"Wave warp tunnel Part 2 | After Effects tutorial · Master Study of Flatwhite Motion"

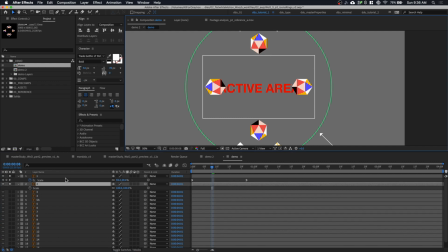[11:54]
expression that we learned previous in my previous tutorial roll you want to option click on the stopwatch and then pick with layer one scale that's animated
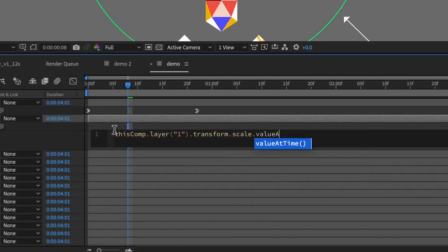[12:05]
and you want to type value at time parentheses and you can
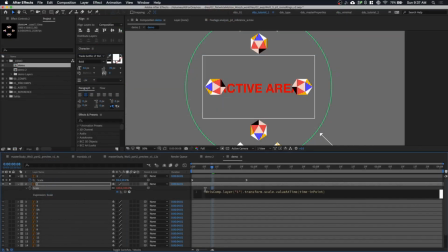[12:10]
type time minus end point so previously we use a slider to offset it but this time we're gonna you know change it differently we're gonna basically what time minus end point means that it will play wherever it will start you kind of adopt the animation properties at its in point so as you can see
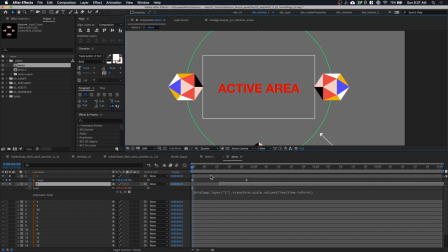[12:30]
if I were to play let me turn down to quarter resolution as you
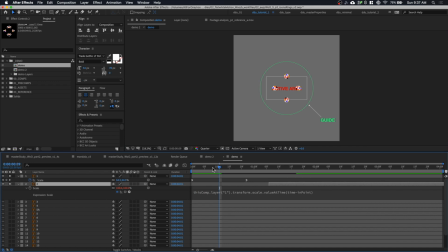[12:35]
can see the shape my first shape animates like that and
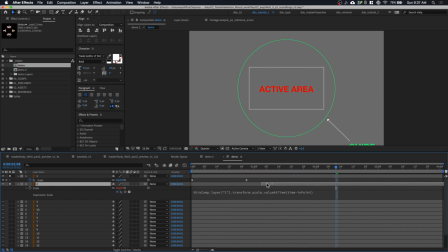[12:40]
you can see my second my second layer also animates in the same same speed as the first as the first layer and i'm going to copy this this scale expression
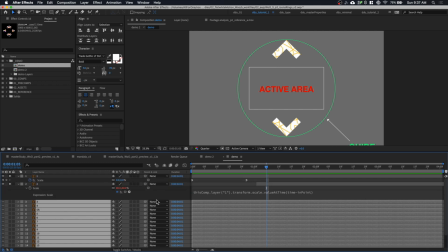[12:52]
and just paste it onto my other rings so i can now let
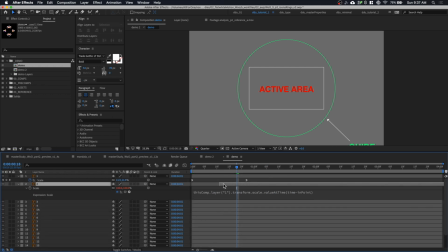[12:57]
me just turn them on so now i can just offset them like this so it's going to appear right so we have all the rings at the start and i can just offset them like this so
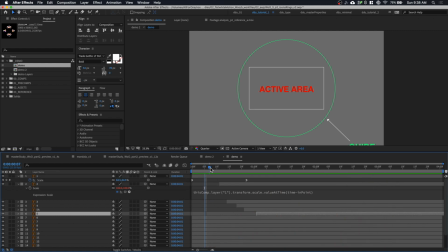[13:11]
if i were to play it i think i still have one layer solo so if i had to play it you can see yes there's some we can stagger it manually and just to get maybe we want to have like two we want to have like two rings animating at animating at the
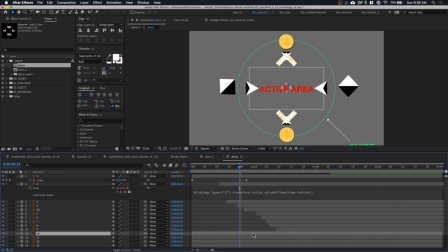[13:28]
same speed same uh just but at different rotation so play around with the timing just by dragging by dragging the layers so i'm just going to stagger it manually for now and so this
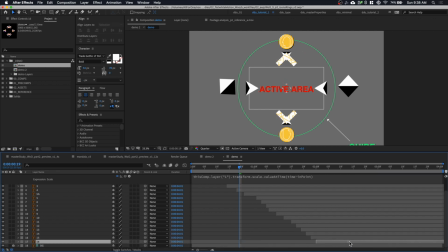[13:43]
is this will take some time it took me one hour to get the timing right so be patient and let's just play and see what happens so you can see everything is scaled down it looks really fun that's really cool and so
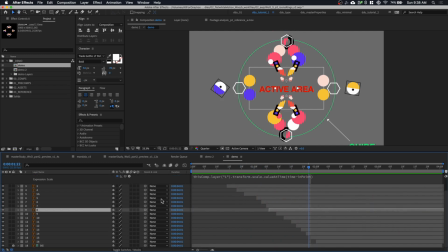[13:57]
yeah you might so you need to do a lot of fine tweaking like like i mentioned so maybe you just you need to grab some of them and just push
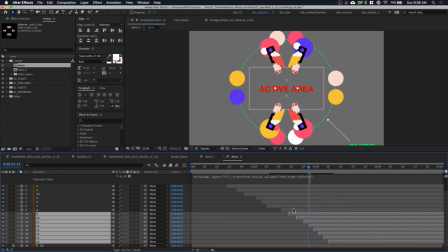[14:05]
them apart so it doesn't look so cluttered all right and
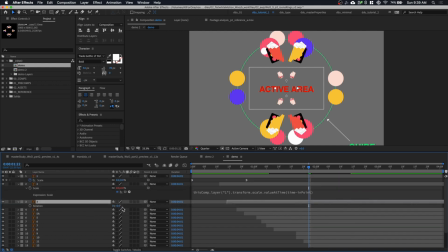[14:10]
then you also need to you know press r on the end layer and then you just gotta like rotate it so it doesn't look also linear so let's say for for this for layer four which is the coin and the triangles yeah
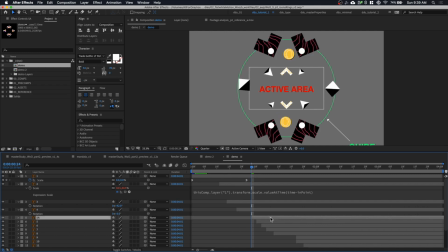[14:25]
you might yeah this is fine you can just offset it so it doesn't look so uniform so you can rotate it and just make sure that all your icons are with uh when it starts it's it's not within the active area because if we because when we composite this we definitely gonna see
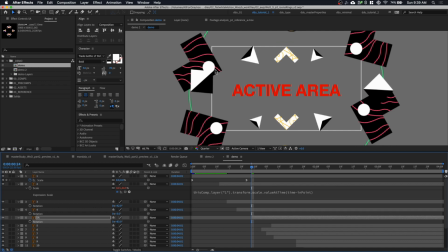[14:45]
this popping out of the edges and we don't want that.
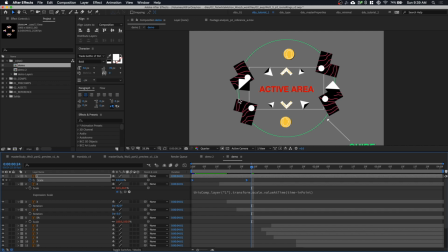[14:49]
If something like this this happened you can either modify it in Illustrator or you can just you know option click on stopwatch and get rid of the expression and put in a keyframe yourself.